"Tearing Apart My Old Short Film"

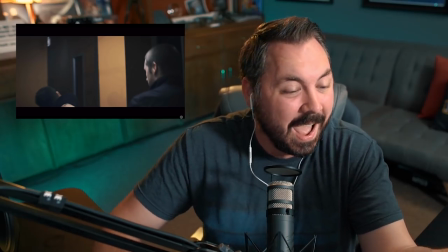429s
Like, he's not going to hear that there's a gunfight happening and he's just lazily walking out the door.
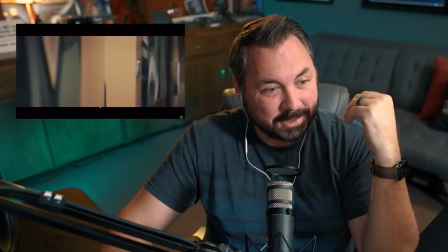439s
Oh my god. And then it turns into a dance move. I mean, the spin's cool.
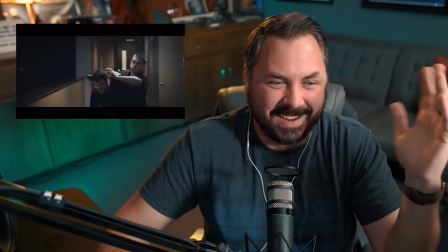446s
Kind of. Not really.
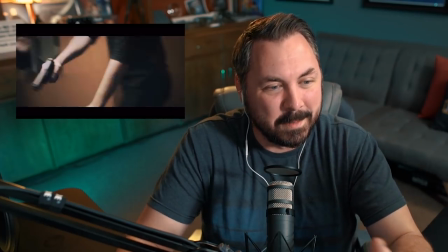452s
I mean, it's all very kinetic and it moves fast, so it almost works.
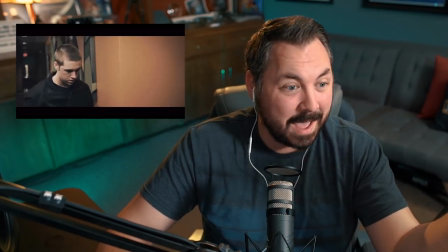457s
But he couldn't hear that a gunfight was happening like that never entered my mind
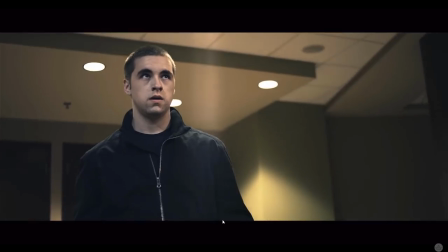466s
oh my god now we get to our boss battle and this is the one that we had like i don't know
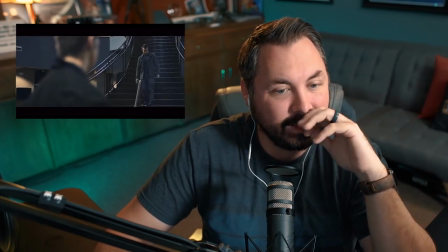472s
we had like two hours to shoot this whole scene out so not a ton of time to
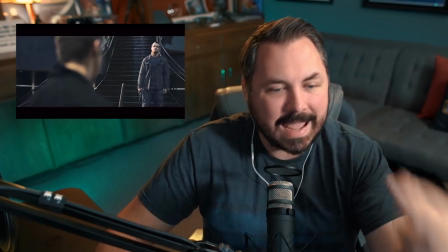477s
shoot a full fight scene with as much stuff as we had going on i hate that gun it looks so fake it looks
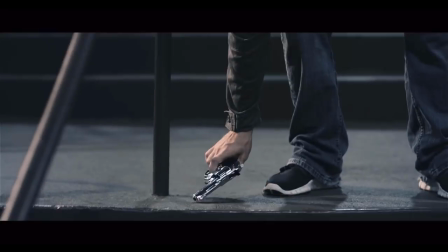482s
plastic but does not look like a real gun to me again that jitter just drives me crazy i do like these flares
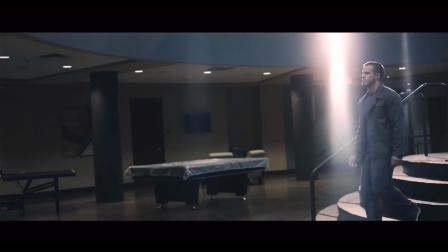488s
they're kind of gross well that one was a bit much
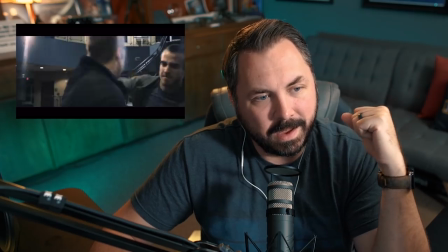495s
and this is a bit too shaky uh coming up i do remember always being annoyed at how shaky this was
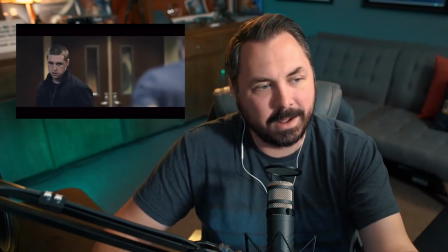504s
wishing that i would have toned it down just a little right now not so much right now it's fine oh it takes off the shirt now it's time see what i wish i
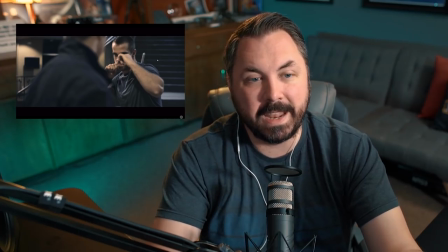512s
would have done i mean that was just such a dumb thing for him to do to take off his shirt and restrict his arms for even just those few moments i wish
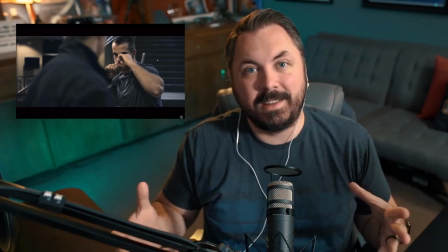520s
i would have like subverted expectation and had josh like attack at that moment the you know that great moment that this
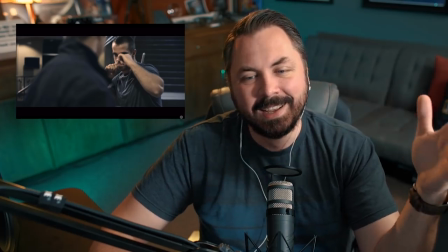528s
guy just gave him josh just goes in for it not doing this you know i'll wait sort of thing which we've seen a
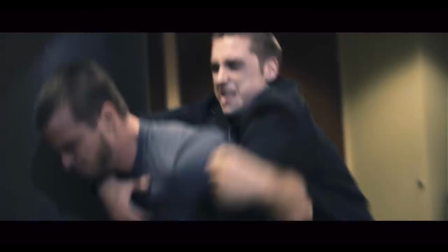535s
billion times one cut per punch just way too many cuts yeah this is just way too all over the place
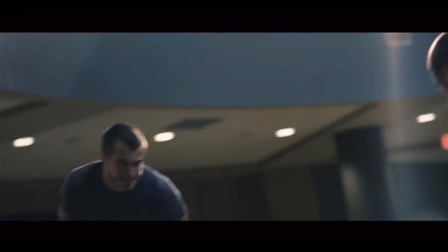543s
And some of it obviously is to get around the fact that, you know, Josh was young.
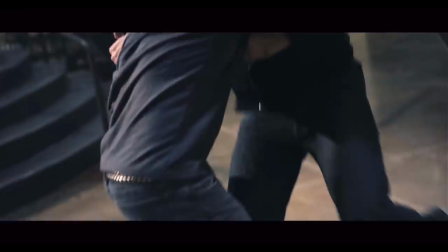547s
He did an awesome job, but, you know, these guys aren't trained to fight in film like this.
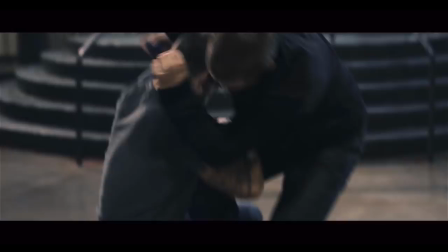553s
So it's, you know, you're making it work, although they both did a great job. That was the weakest block of all time.
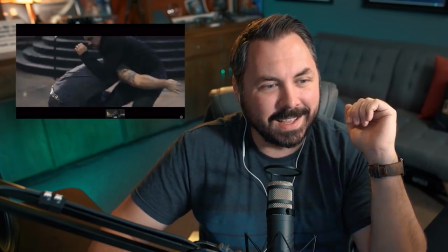562s
He's like, okay, I'll wait for your knee to come up so I can block it. This is a good instance of they both went for it.
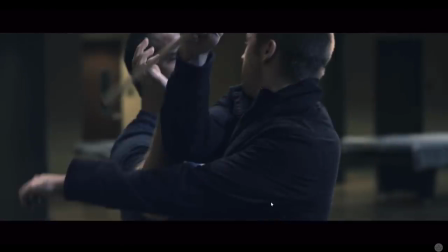568s
There is that energy there.
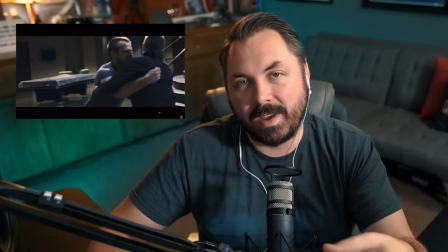569s
When you have a fight like this, even though there's so much about this fight that's annoying me, when you have a fight like this, you've got to make sure your actors are willing to really dive in and go for it.
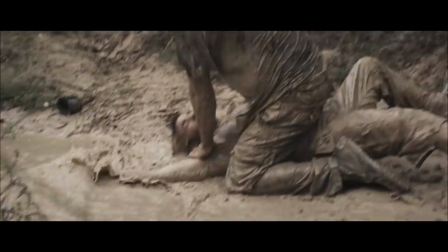578s
The best example of that that I always give is from proximity, Todd and Justin just really going 1,000%, or Hannah through the entirety of Ballistic.
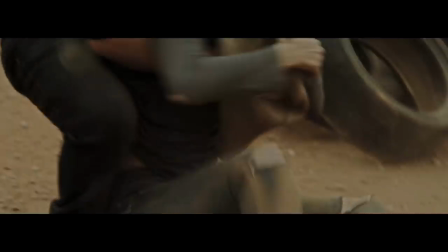587s
If your actors don't go at it 100% and they're not believable in that way, then just none of it's going to work.
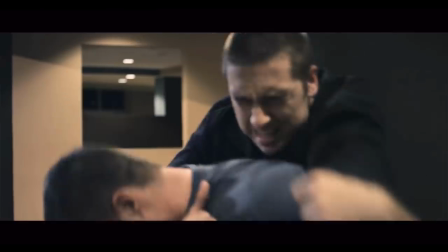593s
So even though a lot of this isn't working for me, it cuts way too much. It's way too shaky.
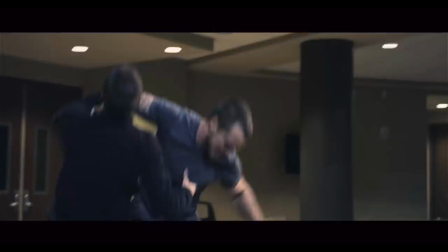598s
Some of the blocks and hits aren't quite landing.
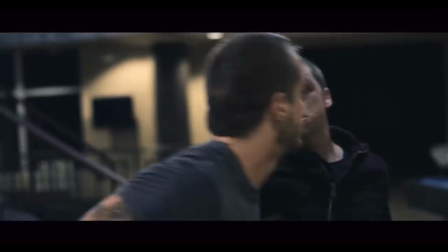601s
Overall, it kind of still works because Josh and Nick were willing to just go for it and really put all their energy into it.
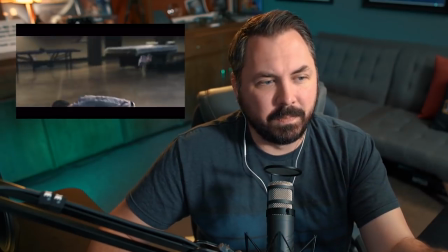608s
It can never feel like someone's, you know, throwing a fake punch.
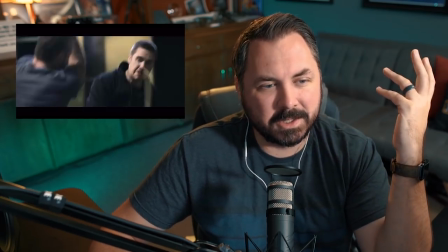613s
The second we feel that like that, that breaks the scene so much for me because it looks like a planned block of his name.
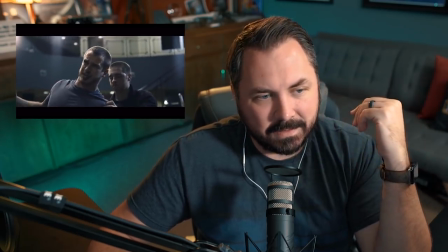620s
That sound effects sucked.